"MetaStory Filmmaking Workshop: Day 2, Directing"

Төвшин байна уу? Байна. Үлгөө? Тэр үлгөө. Аа. Гишүүд орж. Мөнх хэлтэн. Сумья. Огт хоёр. Байна. Нэг цагийн үлгөө. Нэг цагийн үлгөө байхгүй. Байна. Аа. Шинжтик. Алтан чулуу. Аа. Батлаг. Байна. Okay. Yeah. All right, Mr. Khan, we're ready. All complete. All right, we ready? Okay, everyone ready? Okay. So, let's just finish up a couple of things here.
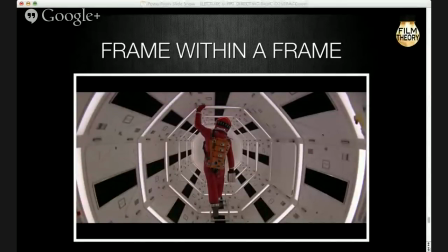(124:55)
We looked briefly at... all right. Just a second.
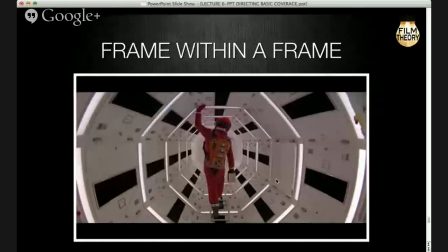(125:12)
Okay, can you see the... do you know what movie that's from? 2001. Someone said 2001? That's right. Very good. So you can see here, you have multiple frames within a frame.
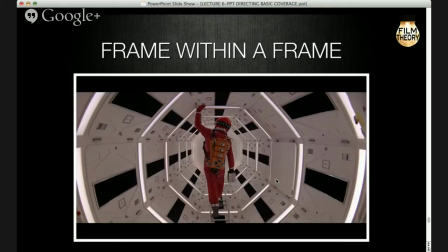(125:30)
It draws the viewer's eye deep into the shot. It creates this particularly was designed so it's what we call a forced perspective, which means as the astronaut moves further and further away, the frame seems to tunnel.
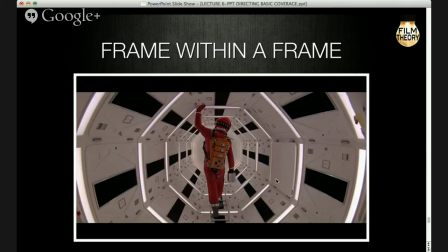(125:45)
It seems to grow smaller and sort of infinite. Okay, we looked at that one.
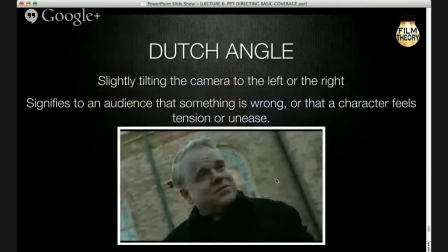(125:52)
And the last camera technique is what we call the Dutch tilt. Okay, with that base, and you have to be a little careful about overusing this because it's a very good technique, but it does tend to be a little overdone.
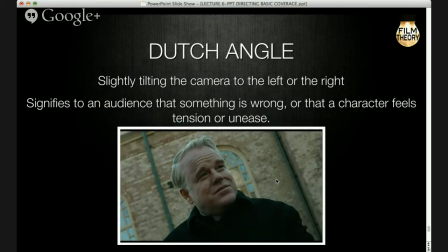(126:07)
If you slightly tilt the camera to the left or the right, it usually means the character is feeling unease or tension, and it creates a skewed, sort of anxious perspective. Okay, again, it can work very, very well.
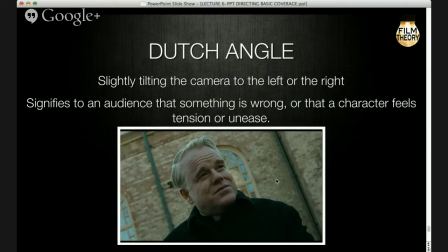(126:23)
Did anyone know this movie? How can I? 25th Hour? No. Master.
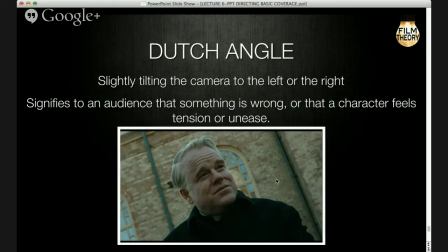(126:40)
No. It's the same actor. It's Philip Hoffman. It's called Doubt. And the movie's called Doubt. Doubt. Yeah. And it's about a priest who has been accused of molesting a boy.
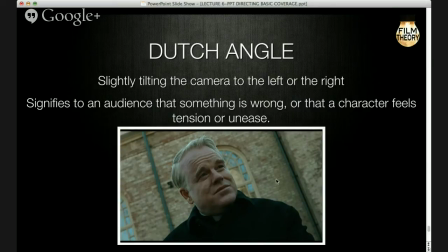(126:56)
And we never really know if he did it or not, okay? But he is in a position of great, you know, he's being accused and he's going to lose possibly his priesthood and his reputation.
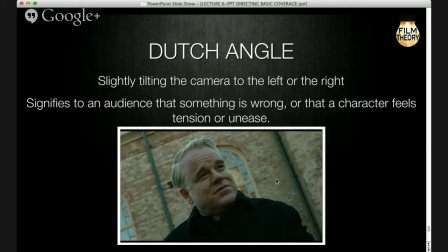(127:10)
So they're shooting him at this angle to heighten that feeling of tension and anxiety, okay?
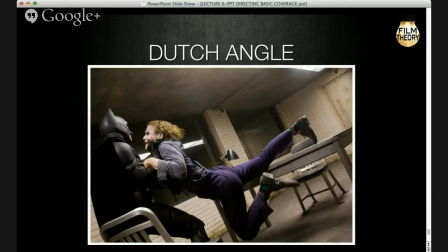(127:17)
See if you can guess that one. What movie? And that's a hard one. Dark Knight, okay. Yeah, very good, Dark Knight. Looks like a ballet movie, you know, to me. Yes, that's right. You can tell by the Joker's socks.
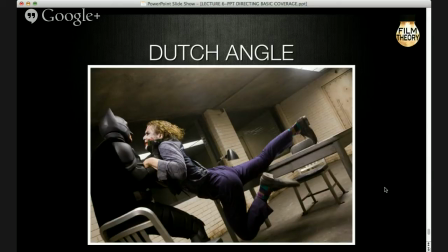(127:34)
What they do in this shot is they actually tilt the camera as Batman pulls him over the table. So it feels like the whole world is being thrown upside down, the whole world is being thrown into disarray, okay?